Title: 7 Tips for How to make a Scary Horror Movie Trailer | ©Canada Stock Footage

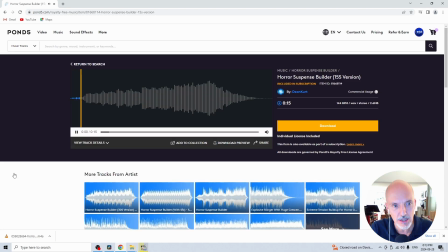244s
If you go to see item details, download preview, and then it will download a preview of the track. So my next tip is about color correction. We're really looking for a unified look across all the shots, so nothing really sticks out or looks out of place.
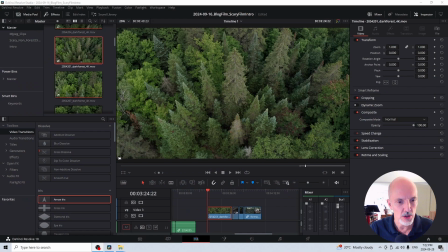267s
So you'll notice in the footage of the tree,
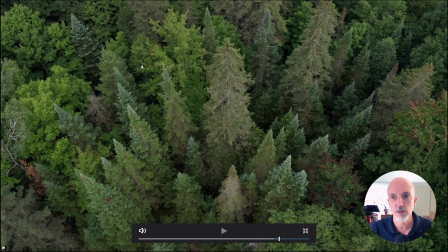272s
this was quite an overcast day, which was great. I mean, it gives a great look. But if you look down here, it's really dark. You can imagine if you were in that forest, it would be quite dark.
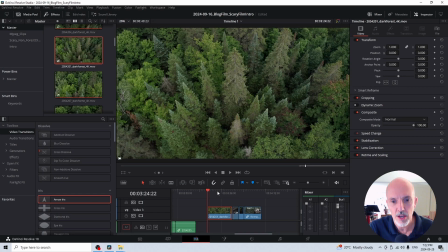285s
There's no sun in the sky. So I had a bit of a challenge because I had some footage here.
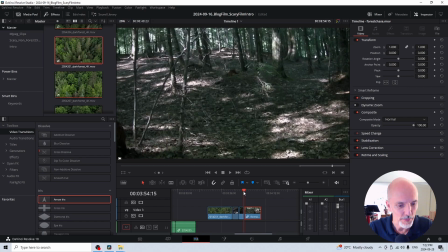290s
This was shot in Algonquin on a canoe trip. But it was running through the forest, but you can see it's pretty sunny.
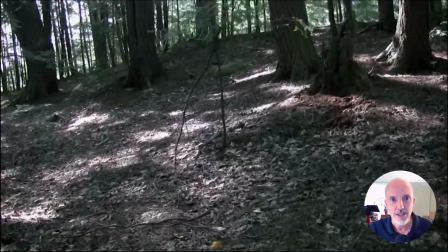298s
This is a sunny day. So try as hard as I could.
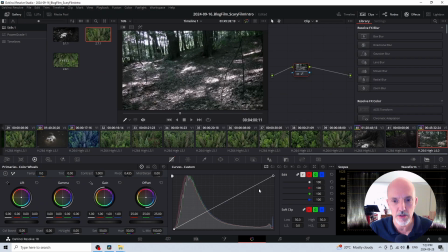303s
I couldn't make this clip fit with the other clips. I mean, I tried pulling down the highlights.
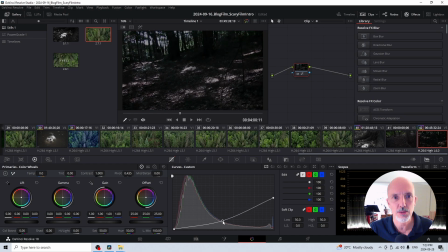310s
No matter what I did, it just was... I tried everything.
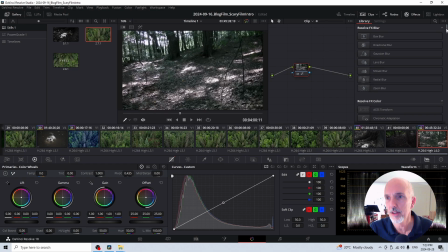314s
I mean, I even tried inverting the clip to make it look, you know, freakish, like invert the color right like that.
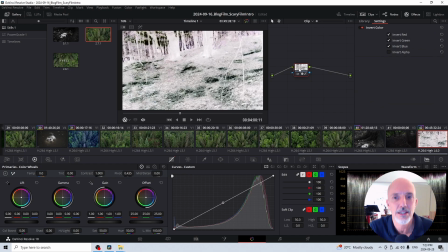321s
But it was goofy.
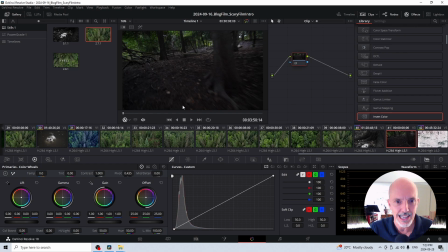324s
So I actually went out and I shot a clip on a fairly overcast day,
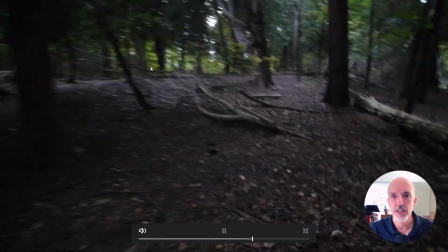331s
but it's better. It's got a gloomier feeling.
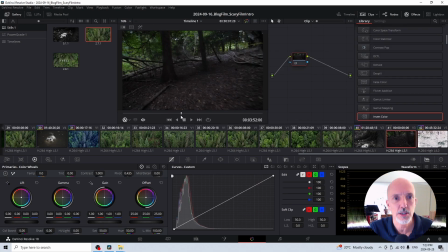337s
So it's important that, you know, you have to imagine that like this might be the way the forest would look if you were in this dark forest. Another clip I color corrected was this one.
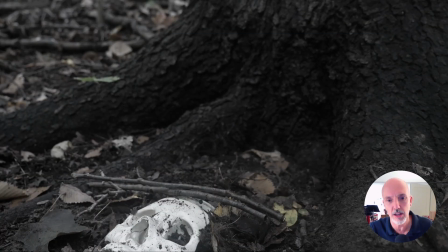349s
This is a scary looking skull on the forest floor.
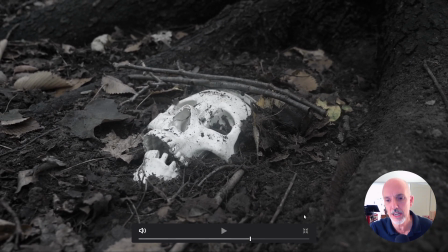355s
But again, I was like, okay, if you're in this dark forest,
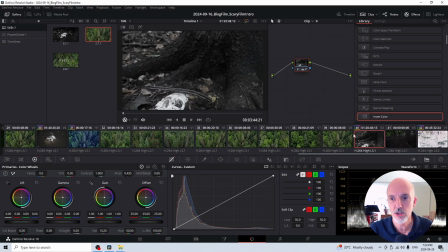359s
this skull is looking too light and too bright. So in order for it to fit in, I just brought the midtones down. So now it's looking like, okay, yeah, this is like a dark forest,
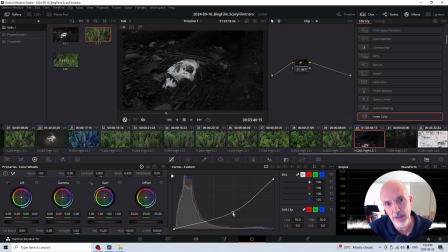379s
and it's nice because it actually has the effect of making the white skull pop. So you're looking to make every shot look as though it belongs in the edit. So tip number 4 is editing techniques. So in the realm of horror, keeping the audience unsettled is everything. So there's a couple of editing techniques I've used in the intro which help do that.
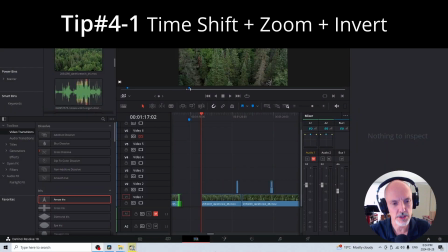410s
So this one's pretty simple, but it's effective. I guess you would call it a bit of a temporal time shift with the zoom and color inversion.
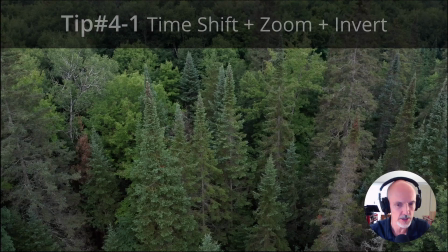421s
So let's see what that looks like.
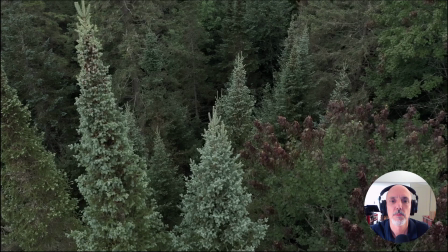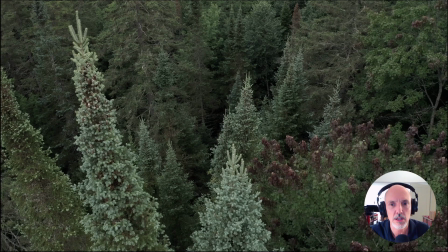428s
But it kind of gives you a ghostly, unsettled feeling.
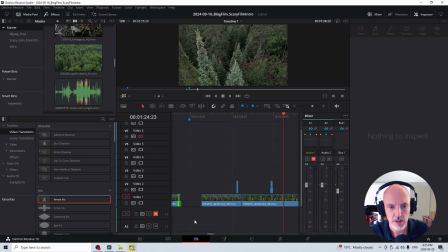433s
So pretty simple to do. Let's just go into this clip right here. Basically, I'm taking a chunk of the clip, something like that. Gonna move it forward.
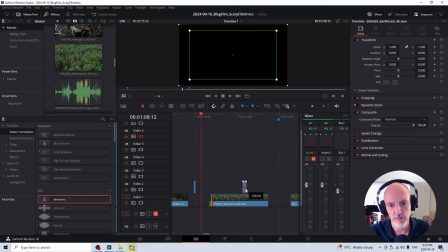455s
So I've taken it from there and I'm moving it forward in time.
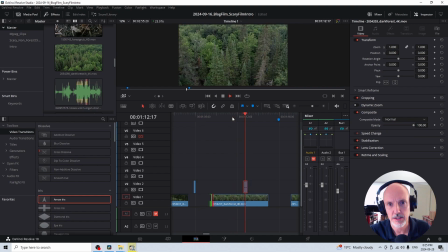460s
So already you can see there's a little jog there. The next thing I'm going to do is we're going to do this little zoom. So let's see, I think we'll start tight and come out. So green is the starting position and red is where it ends up.
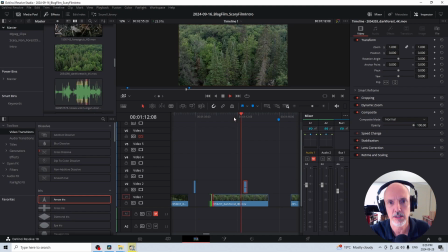478s
So let's see this. Yep. So you're giving an unsettled feeling. I actually might move that back a bit.